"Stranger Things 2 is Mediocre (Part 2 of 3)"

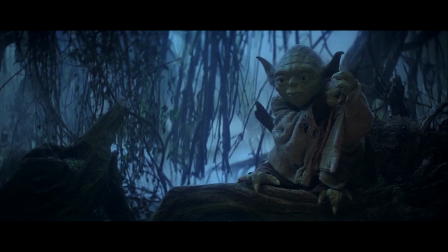(24:49) Found someone you have, I would say. Right.
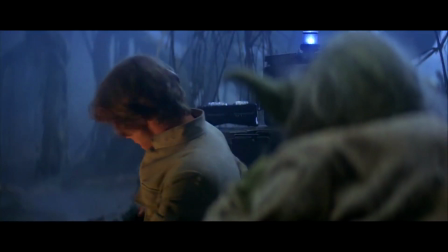(24:56) Help you I can. Yes. I don't think so. I'm looking for a great warrior.
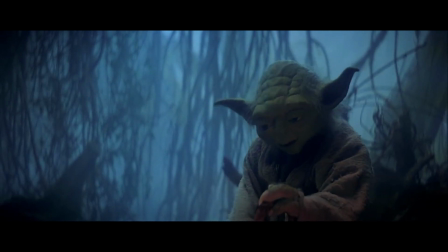(25:03)
Yoda is a brilliant subplot character, and character in general, because his thematic purpose is right there in his design. I can't.
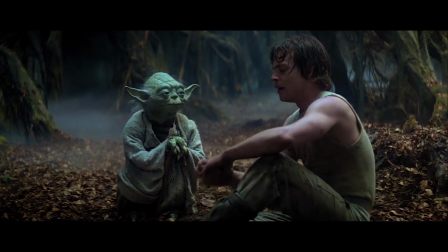(25:12) It's too big. Size matters not. Look at me.
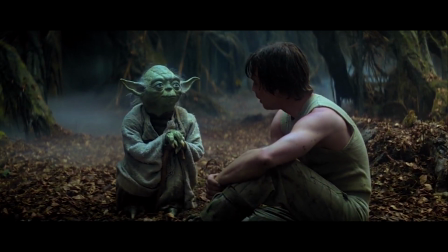(25:17) Judge me by my size, do you?
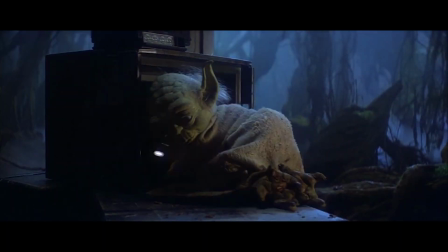(25:22)
He shatters Luke's conception of what a strong warrior is by being a spastic little space elf, as well as his self-imposed limitations.
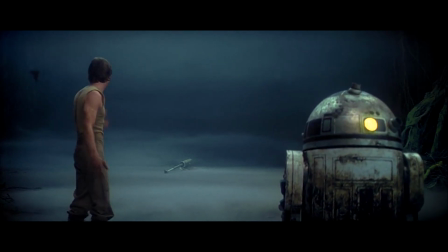(25:30) Master, moving stones around is one thing. This is totally different. No different.
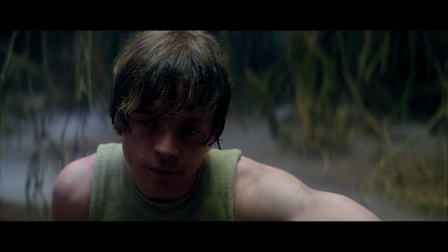(25:36) Only different in your mind.
He exists to prove to Luke what genuine strength in a warrior is, and that with the Force, it transcends the physical.
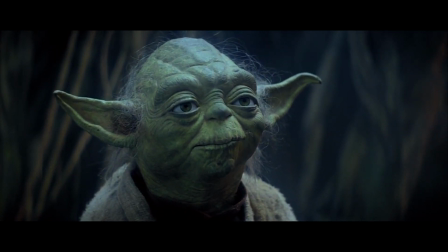(25:45) For my ally is the Force, and a powerful ally it is.
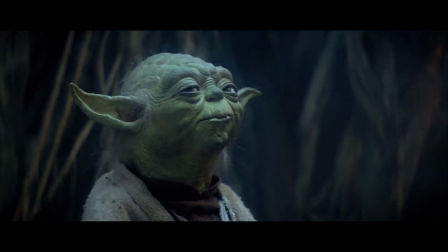(25:51) Life creates it, makes it grow.
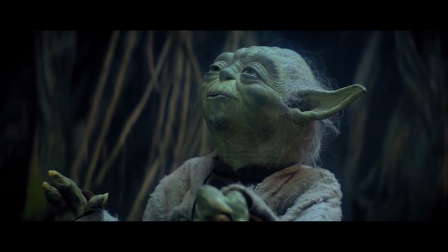(25:56) Its energy surrounds us and binds us.
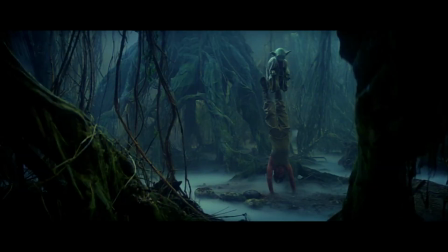(26:02) Luminous beings are we, not this crude matter.
Now, I could just be speaking for myself, but every time I see one of those clips from Empire, I want to go and watch the whole film again, whereas when I watch this, I want to slit my wrists.
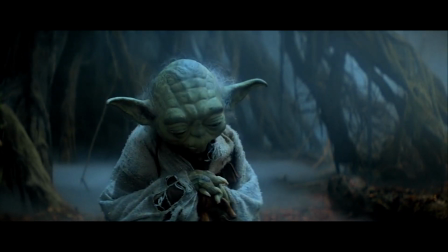(26:15)
Anyway, Yoda is a genius piece of writing, and works because he offers an alternative perspective to Luke's.
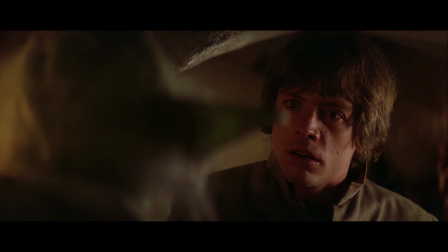(26:20)
Luke comes in with a limited understanding, and has his perspective shattered by a master.
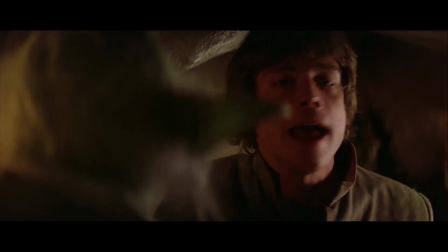(26:26) I am ready. Ben, I can be a Jedi. Ben, tell him I'm ready.
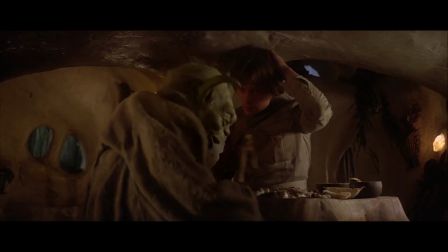(26:31) Ready, are you? What knows you ready? Ready are you?
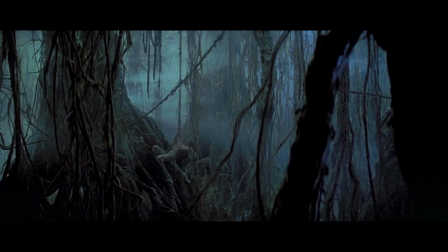(26:37) What knows you of ready?
It's why the mentor archetype works so well and has been used so often.
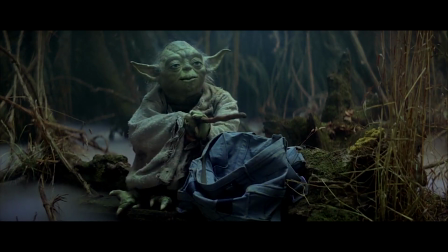(26:43)
Imparting of wisdom means growth and understanding for the character and the audience alike.
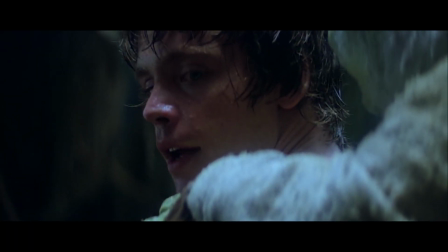(26:48)
Not only does Luke have his conception of a warrior challenged, but so do we.
Is the dark side stronger?
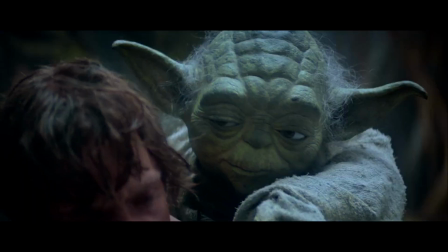(26:54) No.
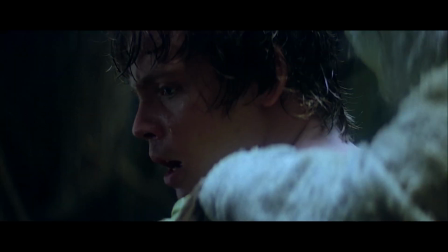(26:57) But easier, more seductive. But how am I to know the good side from the bad?
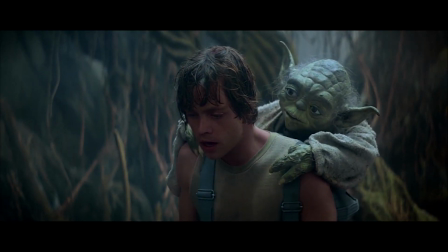(27:03) You will know when you are calm, at peace, passive.
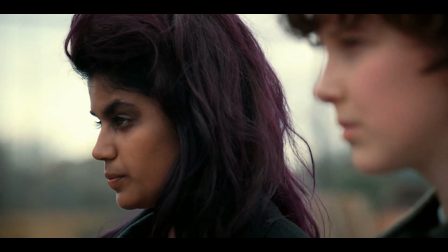(27:09)
In Stranger Things 2, Eleven doesn't really have a perspective on the stuff Carly is talking about, nor has it ever been something her character has really dealt with.
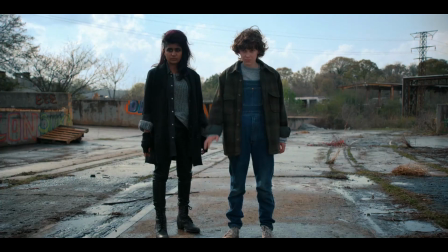(27:18)
She tries her own method of moving the train,
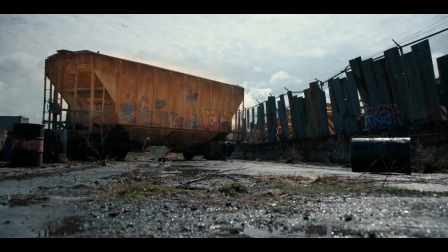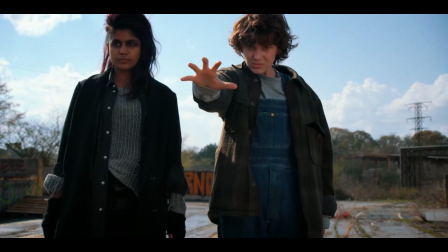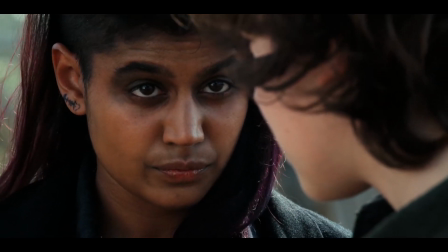(27:34)
but we don't really know what this constitutes. Carly suggests her method of using anger, and then Eleven tries it, and it works, and they move on. Right, okay. Eleven doesn't stop for a moment and be like,
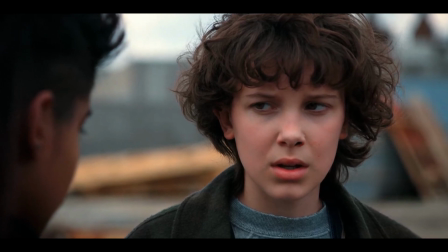(27:50)
maybe I shouldn't use anger to fuel my abilities, since that seems like a terrible idea.
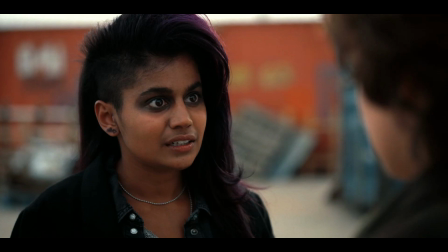(27:55)
And also, you're a deranged murderer, so you're probably not the best person to be getting advice from.
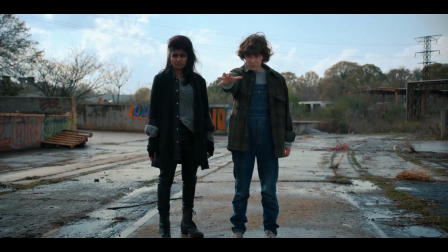(28:01)
If, say, Eleven had used her powers with positive emotion and then Carly suggested using anger, then we'd be going somewhere.
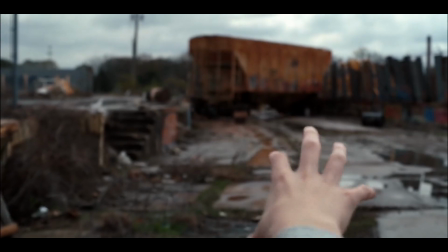(28:09)
But something like this doesn't happen, so it doesn't work. Why did I spend so fucking long talking about this shit?
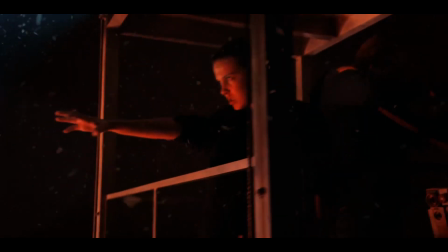(28:16)
Well, because we flash back to it in the climax of the entire season.
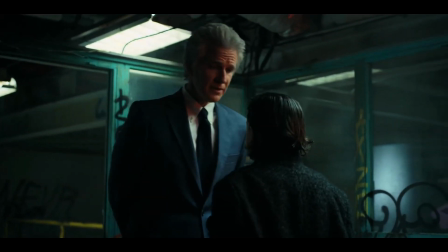(28:24) You have a wound, 11.
You're probably wondering how I got into this situation.
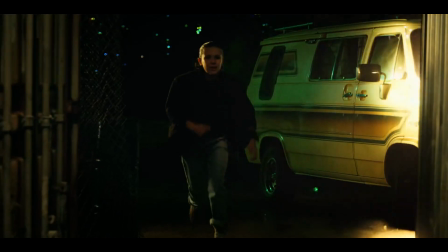(28:30)
First, let's rewind a bit. 11 leaves Carly to go and save her friends and meets up with the rest of the group.